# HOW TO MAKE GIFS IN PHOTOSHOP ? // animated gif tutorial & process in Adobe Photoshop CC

Hey you guys, welcome back to our channel, the number one place for designers, artists and creators. My name is Laszlo, I'm a graphic designer, illustrator here at Dantier and Blanc, and today I want to show you a little known way of how to make your own GIFs using nothing but Photoshop. Now the beauty of making GIFs or GIFs in Photoshop is that you don't need very serious animation skills whatsoever. Photoshop offers you a very simple and quick option to make your graphics move. If you just want to do something simple like, you know, this kind of stuff. I want to show you this basic process because I think this is the perfect first step into the world of motion graphics. To be good at animating, you're gonna have to develop a sense and understanding of motion. And for that, I believe this is the perfect beginner level exercise. So without further ado, let me show you how to do this.
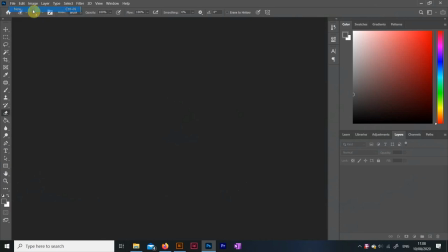0:56 First of all, let's make a new document, something not too big so our file size will stay small.
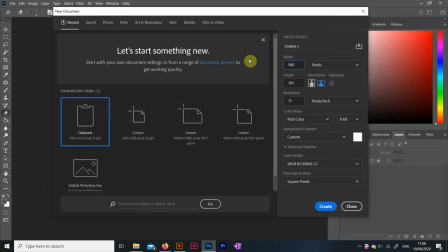1:01 Let's say a 500 by 500 pixel square at 72 point per inch.
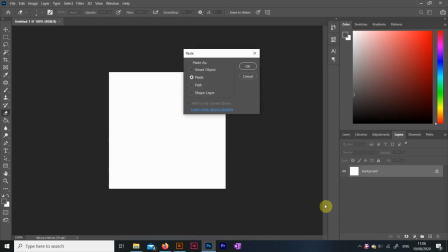1:07 Now bring in your graphic that you want to animate. I'm going to use our logo for our example here, which is a PNG with no background.
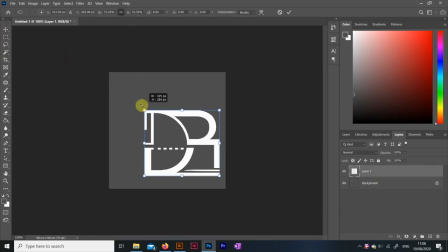1:14 I would recommend a piece of graphic similar to this one, as in just a shape with only a handful of colors and a transparent background.
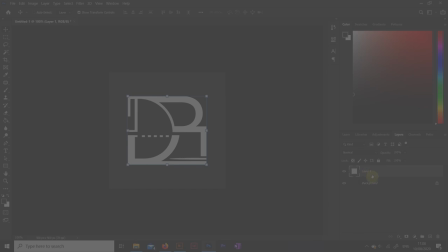1:22 Now the animation I want to make is the logo floating into the middle, getting bigger and bigger as if it gets closer to the viewer.
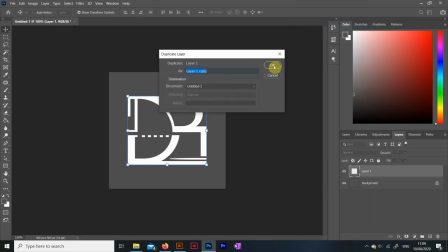1:30 So what I need to do is copy my logo's layer a couple times and then resize the logo in these new layers.
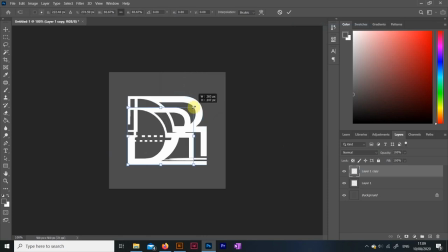1:37 So we go and duplicate the layer, then I select my logo here on the new layer and with the transform controls I grab one corner and bring it in slightly, so it becomes smaller. Now repeat this a couple times, I reckon 5 or 6 layers are enough to make a naturally flowing animation here.
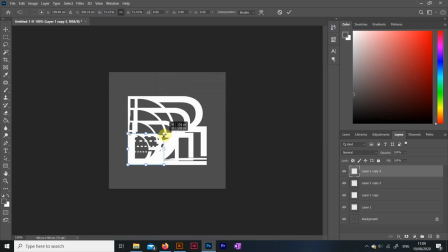1:55 Now eventually we will turn these layers onto our frames, so it helps if you keep them in the right corner.
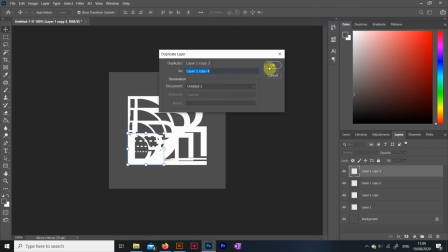2:01 It would also help if you give the layers proper names.
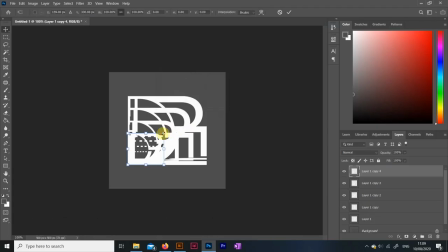2:05 The way I did mine is I kept the final frame, so the logo as it is now, at the bottom layer, and then the logos on these other layers on top are gradually getting smaller and smaller. But you can organize them the other way around as well, as long as they stay in chronological order.
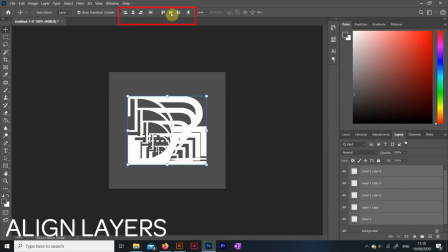2:21 Once I got this sorted, I select them all and I align them to the center with these buttons on the top.
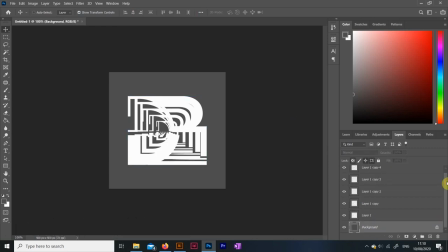2:26 Just hit align vertically and then horizontally as well. Okay, all set. Now the key that will unlock the ability to animate in Photoshop is the timeline.
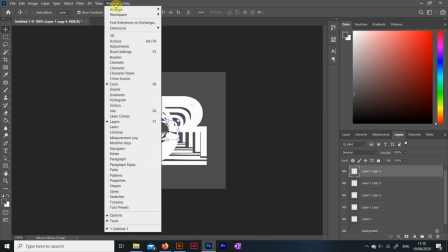2:36 You don't see this by default, so you have to go to Window and then tick Timeline.
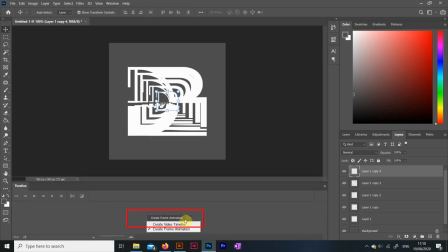2:41 Now you go to a timeline window and click on Create Frame Animation. This will create a timeline of frames that we can play with.
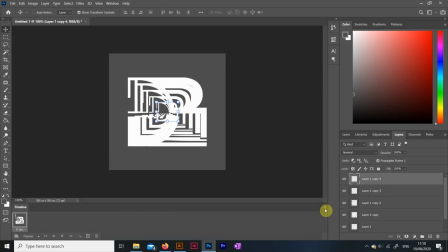2:48 Now on the right here, click and look for the Make Frames from Layers option.
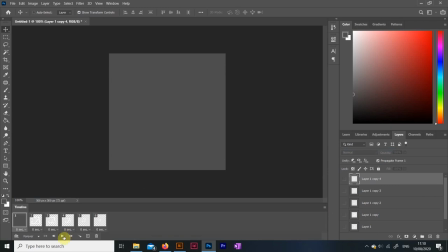2:52 This will automatically make our first rough animation for us, and if you click the play button you can actually see what it looks like at the moment.
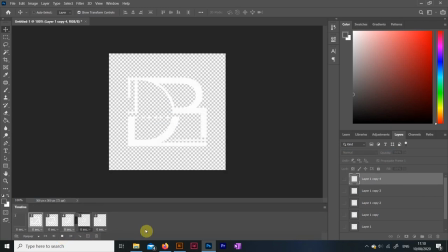3:05 Now for me it flows the other way around. I would want to make the logo grow big instead of shrinking, so I go back to these options here on the right and I click on Reverse Frames.
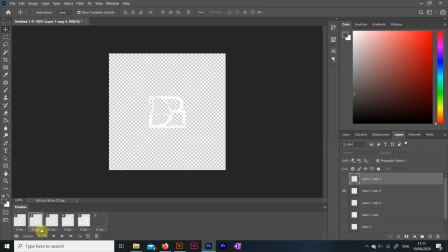3:17 That's better. Now under all frames there is a little timer that shows you how long the frame is going to be visible in the animation sequence. For the most part I do want to leave them at 0 seconds, so they just move seamlessly frame by frame. But then once the animation is complete I want it to stop for a bit, so people can actually see the logo.
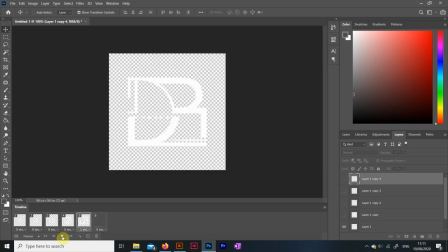3:37 So for the final frame I put 1 second. Oh yeah, since my logo is white I brought in a grey background, just so I can see what I'm doing here. And when I clicked on the Create Frames from Layers, obviously Photoshop has made a frame of the background layer as well.
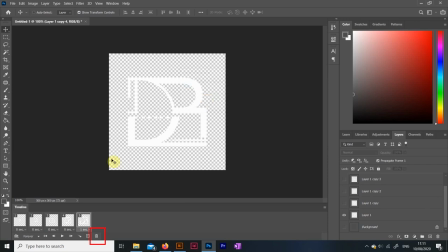3:51 So if you did the same thing, just select this frame and click on this little bin icon on the bottom to delete it from the timeline.
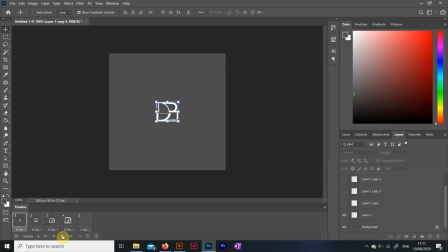3:58 Now if your graphic is a solid color picture, your work probably looks quite nice already. But since I went with a white logo, I'm going to turn on my background just to see what the animation will look like on the top of other content.